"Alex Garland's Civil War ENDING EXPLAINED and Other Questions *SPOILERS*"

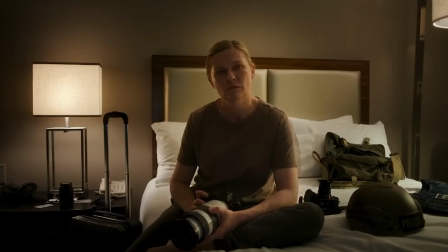0s Citizens of America.
Civil War is British filmmaker Alex Garland's fourth feature film as a director.
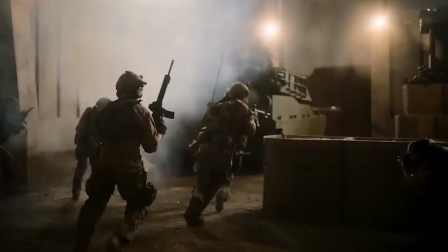6s
The film follows journalists as they make their way from New York City to Washington, D.C., along a heavily detoured path to cause my ongoing American Civil War.
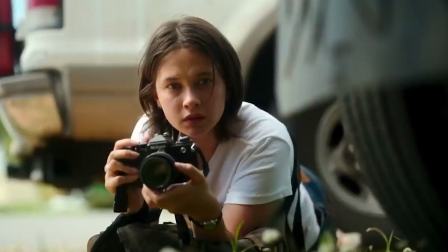15s
The film stars a trio of Kirsten Dunst, Wagner Mora, and Kaylee Spaney, each of whose capacity for thrill-seeking,
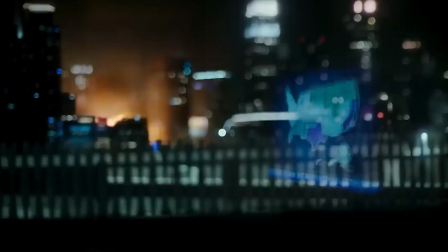21s
truth-telling, and commitment to their craft oscillates throughout the 109-minute runtime. This is not a film I loved.
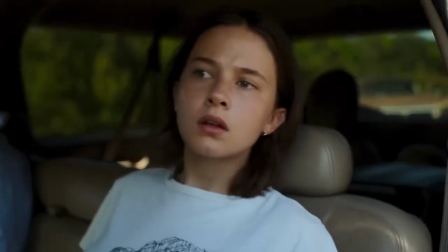27s
I had issues with the storytelling and the pacing, some of which I'll talk about in this video. However, I thought the cinematography, sound design, and performances for the most part were very strong. Garland is a filmmaker with big ideas, and big ideas can leave viewers with questions. I'm Greg with The Scene I Like, and these are three questions for Alex Garland's Civil War.
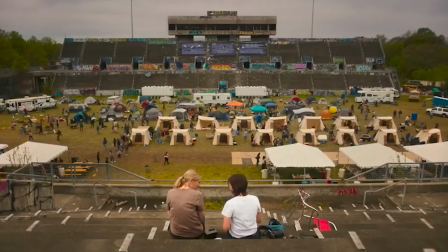45s
My first question revolves around Dunst and Spaney's characters, both of who are photojournalists.
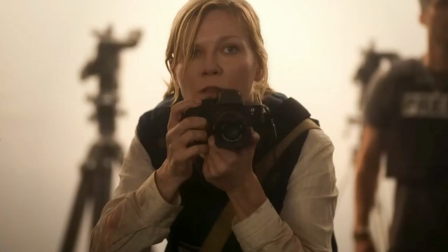50s
Dunst's character Lee shoots her photographs in color, and Spaney's character Jessie shoots hers in black and white film.
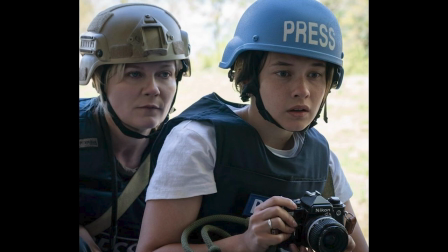56s
So why the difference? Well, from a very basic fluidity of storytelling standpoint, it might just be that way so that we know whose photos are whose.
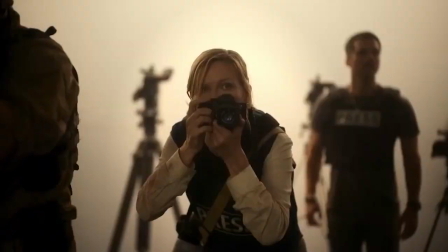64s
The film routinely cuts to the in-camera images Jesse and Lee are shooting, so differentiating between their two styles helps the viewer to know whose photo they're seeing at what time.
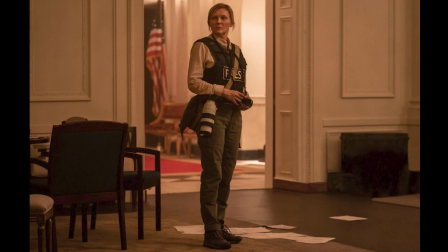73s
But let's think about this way too hard. Lee is a hardened pro. She's been doing this for decades, and she has a few different cameras, including one with an extremely long lens.
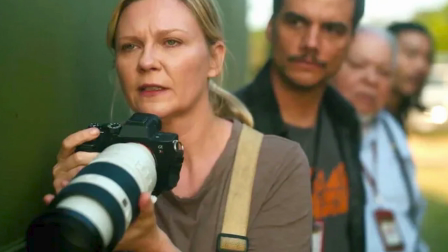81s
And a quick side note, I really liked the few moments in the movie where she wielded her camera with a long lens more like a weapon and used it as a long-range scope.
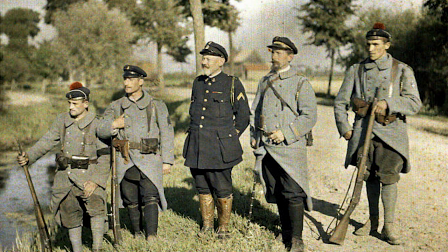89s
But back to my point, color in photography adds context, time, place, and era, whereas black and white is more timeless.
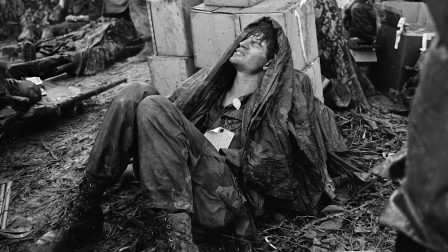96s
Black and white is also more artistic. We even see Jessie developing her film while Lee prefers digital.
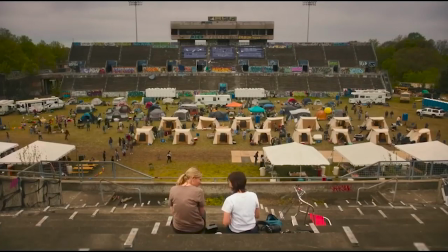102s
It almost seems like an inverse relationship, a younger person using an older technology.
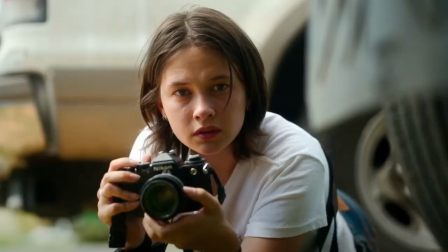107s
But perhaps it's a means for Jessie to insert her own vision into her photojournalism.
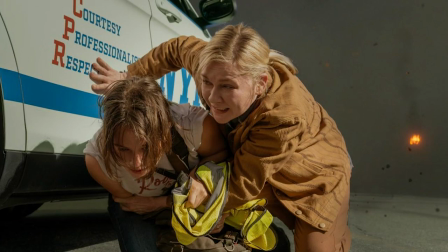112s
The first time we see Jessie, it's at a riot in New York City, and she's gotten herself way too close to the action. This also happens at the end of the film, but we'll talk more about that later. Jessie shoots stylistically and up close and personal.
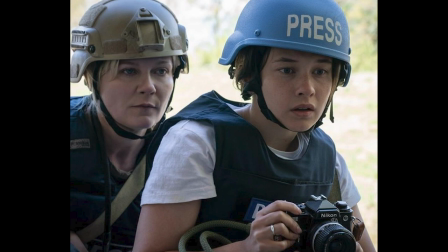124s
Meanwhile, Lee shoots in color and tells the story exactly as it is.
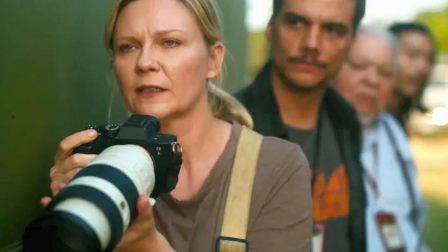128s
The long lens that Lee has allows her at times to shoot from a safe distance, not inserting herself too much into the story.
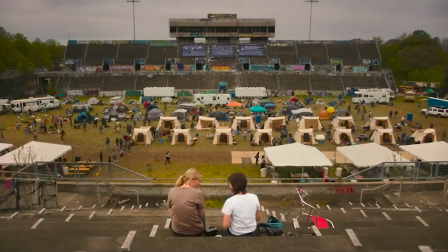134s
While the black and white versus color choice by Garland is likely to help aid in telling the story visually, I think there's a chance it's meant to speak to the two characters' mindsets as well.
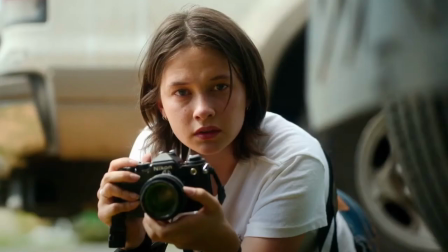143s
Lee is there to tell the story. Jessie is there to tell her story. And I don't think either way is wrong. It's just two different approaches. My second question revolves around a scene that I really kind of didn't like upon first viewing.
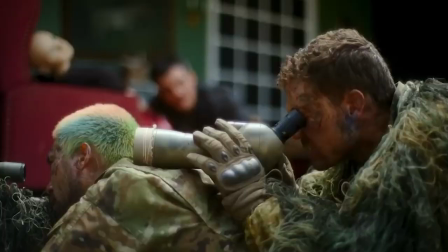155s
It actually happens right after another scene I took issue with. So the first thing I'm talking about is when they're caught in a shootout on the front lawn of the mansion with all those Christmas decorations.
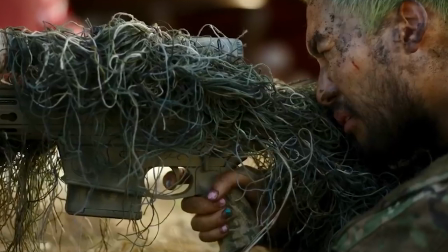165s
I think I get why that scene was included in the movie. It's to show that in this war-torn America, you could die in the most banal way possible,
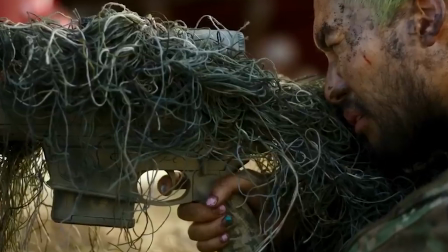172s
not even fighting in some great conflict, and that because of this, many people have taken on this mindset of kill or be killed.
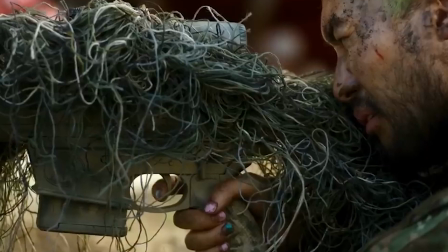178s
It was just a lot of screen time to get this point across, and it didn't move the story along. Why show the mansion, kill the person in it, and then not go inside?
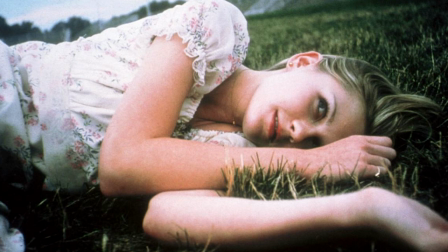186s
Side note, I did notice a quick homage to the Virgin Suicides directed by Sofia Coppola, where Dunst was lying in the grass. It was a pretty similar shot.
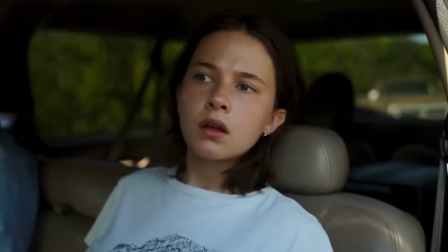194s
But anyway, then there's an awkward cut to them back on the road, and eventually two friends from the press pull up next to them, and some kind of backcountry game of chicken ensues.
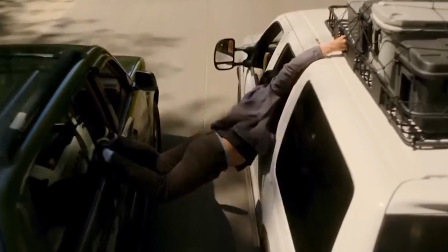202s
The reporter from Hong Kong jumps into Lee's car, and Jessie decides to jump into the other car.
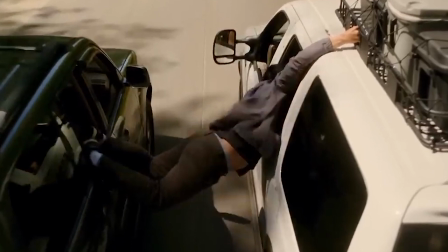207s
Why? Why spend time with any of this? Well, let's think about it.
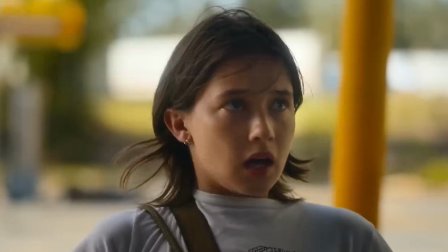211s
Prior to the scene, Jessie's been seen as scared, overwhelmed, and generally just in over her head.
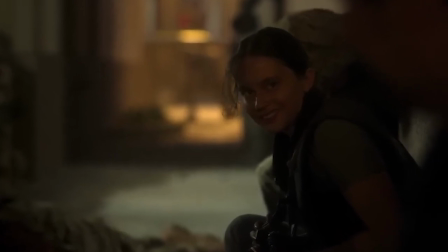216s
But in this moment, her character takes a turn. Now, this is right around the midpoint of the movie, so this makes sense from a storytelling standpoint.
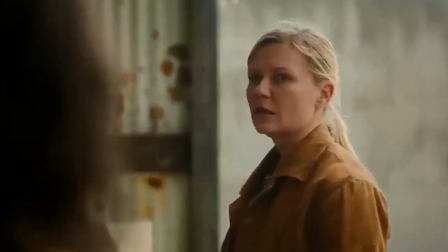223s
And the moment she changes the car, we see Lee become upset, almost maternal. Meanwhile, Jessie has shed her cautious overcoat and embraced her inner thrill seeker.
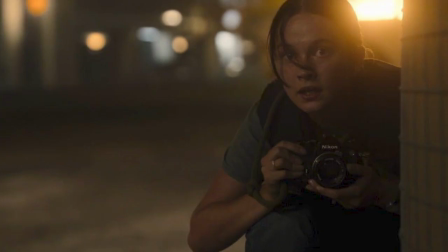231s
From this point forward, her character takes on a new form, and this is the moment it begins.
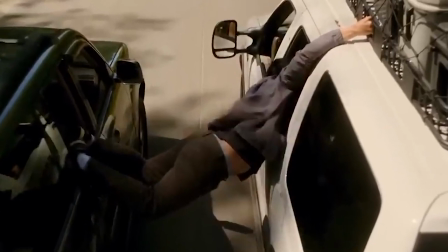236s
I think it also shows that she's naive, perhaps aware that bad things can happen, but not yet aware that they can happen to her.
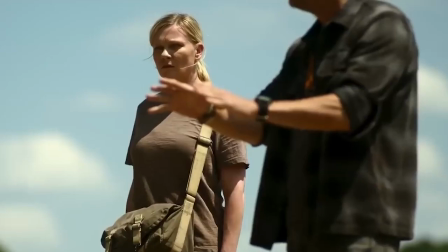243s
Now, the next scene with Jessie Plemons is obviously going to shatter this illusion.